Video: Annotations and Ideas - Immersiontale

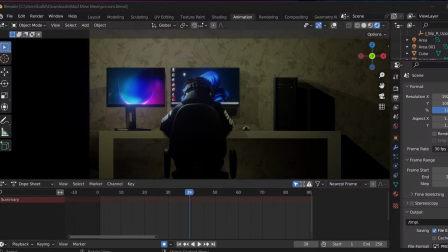So the idea was, before Undertale as a game actually starts, and you watch the beginning with Frisk falling down, we were going to have the player be seen here. And the camera was going to zoom in. We're going to have them like this at the beginning.
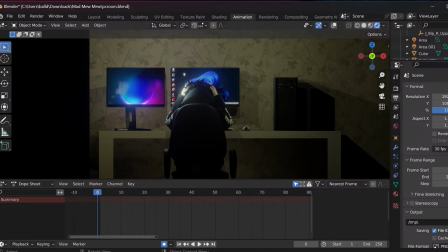And the idea was we were going to get like some stuff, like a close-up shot of them as well at some point, but it was going to be like, this started as something enjoyable, but in that one moment, everything changed, and it became a way to escape from the real world, escape from all of my problems, right? And then it has the player doing that.
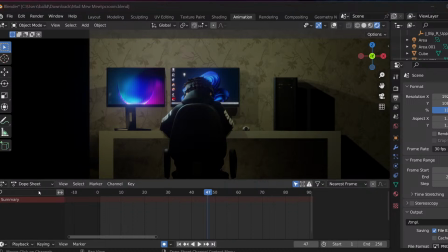And then it was going to be like, change it to sort of this angle, right?
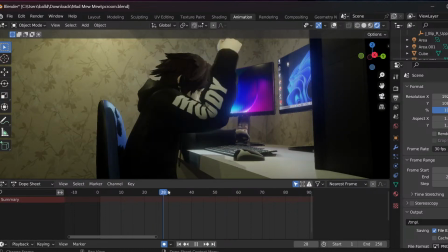After they do the pound, because the idea was that they do the fist pound on the desk and the mouse would go flying everywhere and stuff.
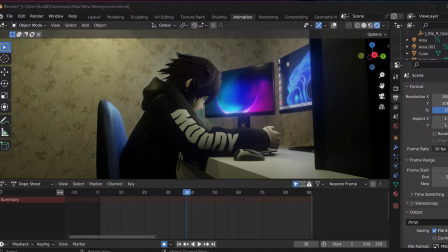And then the next bit was going to say, I'd like to say I'm a nice person, but that's not entirely true. The thing is, right now, I'm not even sure of who I am anymore, but something inside me is screaming out, so let's escape again to another world.
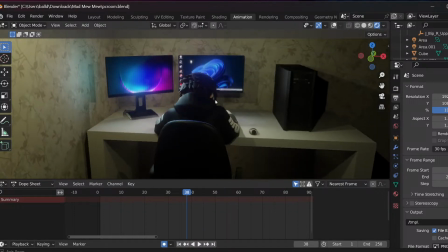That was one of the potential intros I was going to have. The other one was
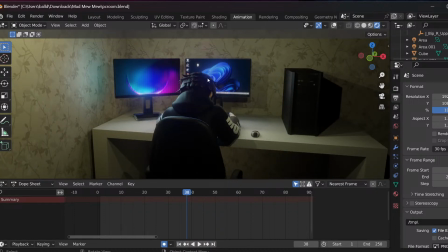something along the lines of explaining immersion completely. And I'm trying to remember what the line for it was, because I've got the other dialogue in here somewhere. Where is it?
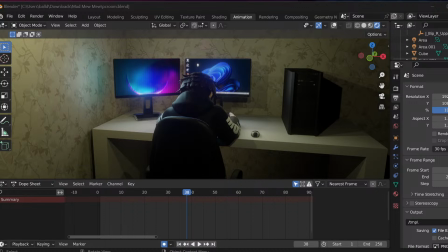Is that it? Okay. So the other line that I could have put in here as the intro was, video games are fascinating things. They can make people happy, they can make people sad, they can make them laugh, and they can make people cry. We can form new friendships and meet new rivals or enemies.
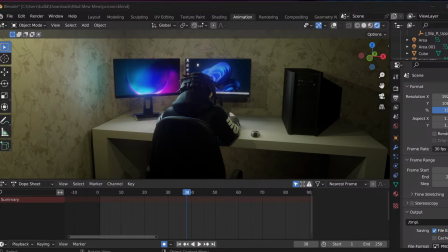They can even break the barrier between reality and fantasy sometimes, allowing players to live out their fantasies. You can even save a world or two. This could be anyone's story. Anyone could go on this adventure, as I'm sure many people have before me, and many will after.
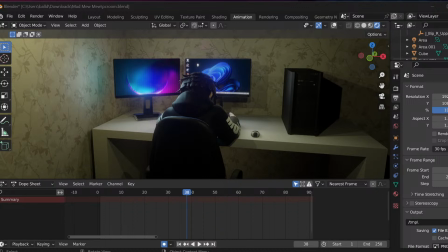They say it's just a game, but to me, in these moments, it's as real as it could ever be. That's the power of immersion. These are just like really rough ideas at the moment for trying to get that slight intro to the player's story before we get into the full thing.
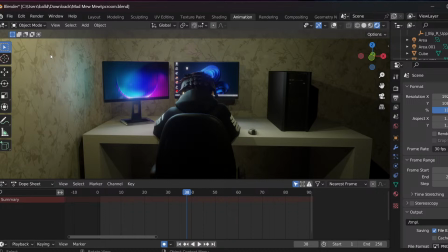I'm not too sure right now, which is why I'm like, should I just do it as a text crawl and then we just have it, as slowly introducing it, or what? Because I think text crawl would probably be a little bit less
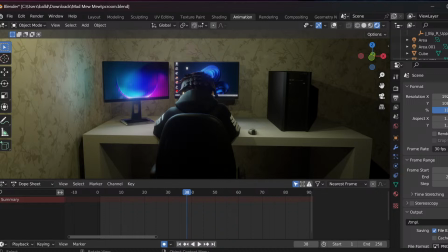taking the viewer out of the experience, than seeing this when they first load it up and being like, what the hell? See what you guys think in the comments section in a moment.
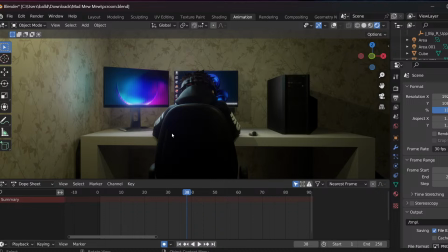Because I honestly don't know whether I'm overdoing it or underselling it. So any sort of ideas is fine. John says text scroll would be better.
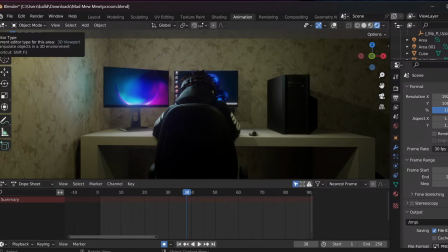Yeah, I'm leaning heavily towards text scroll, at least today, after sort of animating this thing with the player next to the computer.
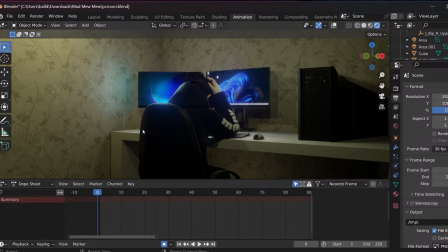I'm just like, I'm not so sure on this. I think it'd be pretty jarring clicking something that says Undertale AU and then having this immediately. You know, so just like a small text scroll would be good.
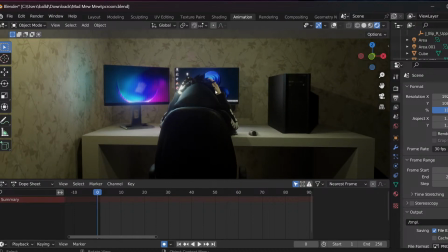Because the thing is, it's not as if I don't know what I want to do with the player's story. It's just where I should insert these things, how much, and then whether I'm overdoing it or not. That's the key takeaway at the moment.